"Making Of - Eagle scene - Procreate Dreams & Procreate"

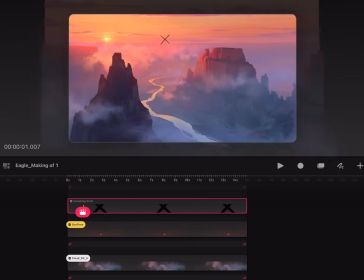[8:14]
But when you have many elements of one scene here, that needs to scale from the same vanishing point. So let's start with the cloud is sort of the top one.
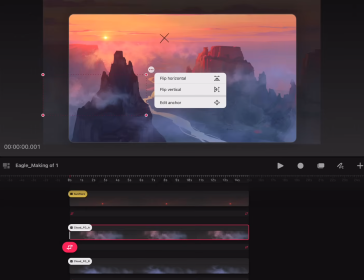[8:30]
So if I tap the little three-dotted menu on the side of an element and say edit anchor,
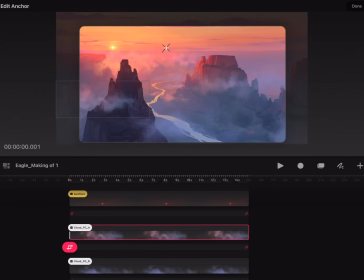[8:38]
you see it's exactly where that vanishing point is. And so is all the rest of these elements.
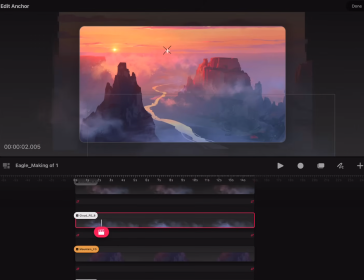[8:47]
They're also vanishing point in the same place.
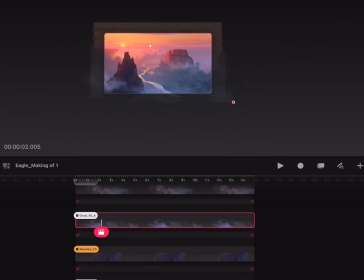[8:50]
Which means if I scale now, it's going to scale to or away from that point.
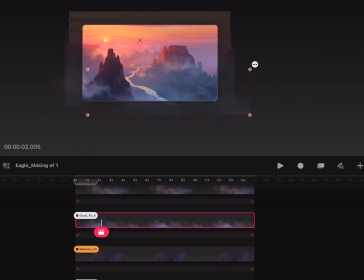[8:59]
So that's the whole animation. It's really just coming towards us like this. And you see the stuff that moves further, that's the stuff that's closest to us.
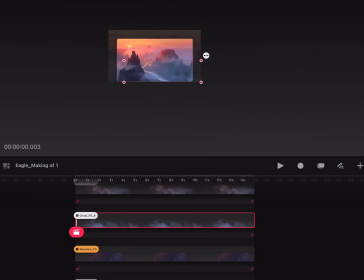[9:16]
So that's how simple that setup is. And it's kind of magic just how effective it feels.
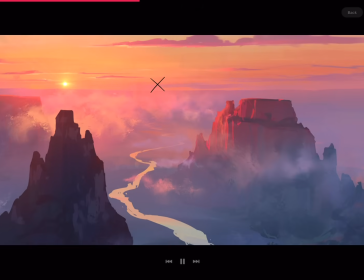[9:27]
It's just scaling towards us.
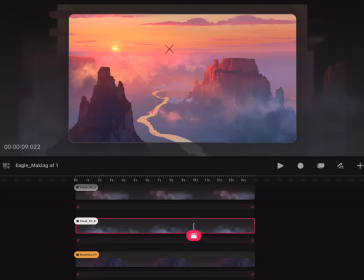[9:30]
And it gives that nice 3D feeling and still having that painterly look on it. And you see, like, you know, the lack of detail.
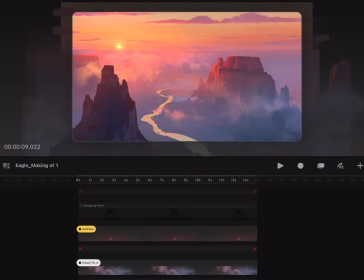[9:42]
I didn't push the painting far here, but even that rough, you can still make it come to life like this.
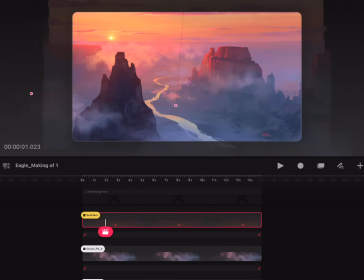[9:51]
And the sun flare, this is also set in that add mode. This one is rotating slightly, and I felt that was a nice little, when I play it back,
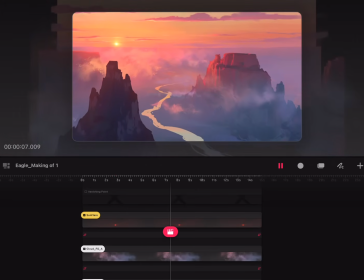[10:03]
it's not easy to see that it's rotating, but it gives that little more movement than just moving,
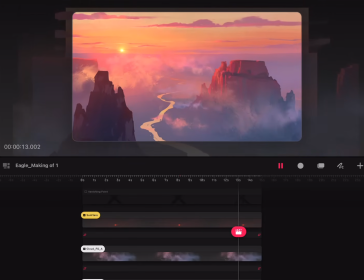[10:12]
you know, just matching up with a background.
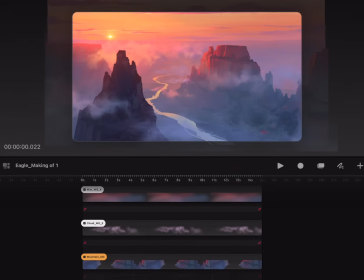[10:16]
And if I go a bit down here to the background, this one,
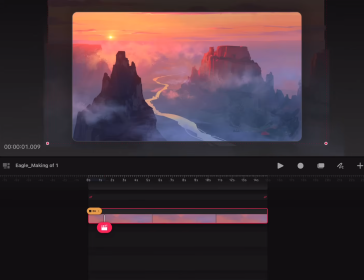[10:23]
that consists of several parts: the sky,
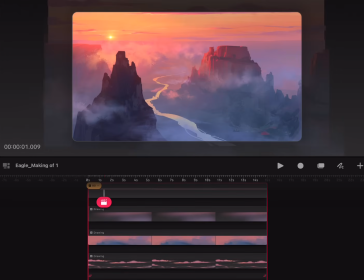[10:28]
the mountains further away, the more haze. So that stuff moves so little
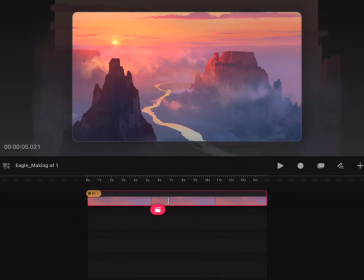[10:39]
with the movement here, so that this part could just be animated as one, right?
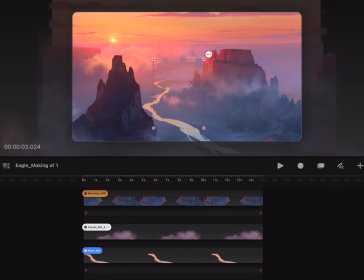[10:47]
And then from the river onwards, that's where I do the specific scalings.
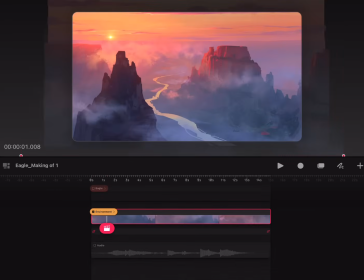[10:56]
So on to the eagle. So that was the environment scaling from the same vanishing point.
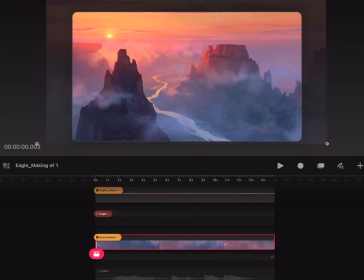[11:04]
That's the quick way of saying it. So on to the eagle. Let me just turn off the environment for that.
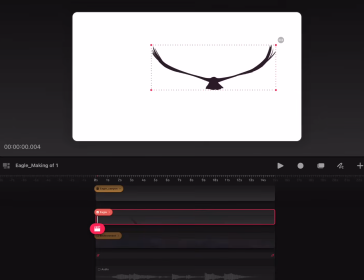[11:13]
So the eagle is a frame by frame animated loop. But you see, it's not just that basic loop. It has a couple of
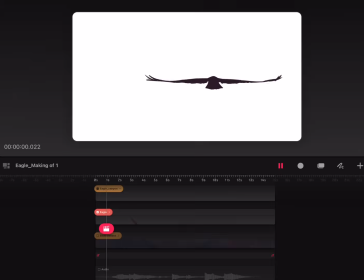[11:28]
flaps that are a bit more soaring, you know, like 2-3 flaps and then a couple of less ones, just to give it a bit more life, you know, so it's not so robotic, the exact same flap each time. And I think that helps a lot.
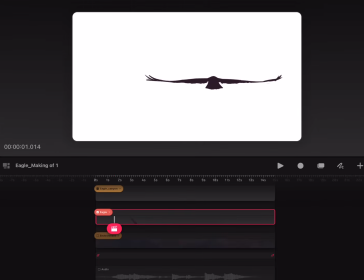[11:45]
And if I go into the eagle part, you see,
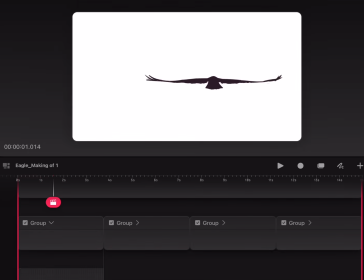[11:51]
so these are the sections that are repeated several times.
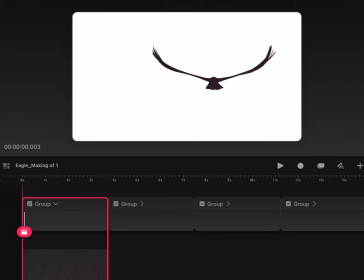[11:58]
So the loop is sort of starting here, several flaps that are similar, so that you could say that's 3 flaps, 3 loops in that way. And then it's a bit more soaring here, and then it goes into the 3 flaps again, and then the 2 soaring, and that's what's repeated.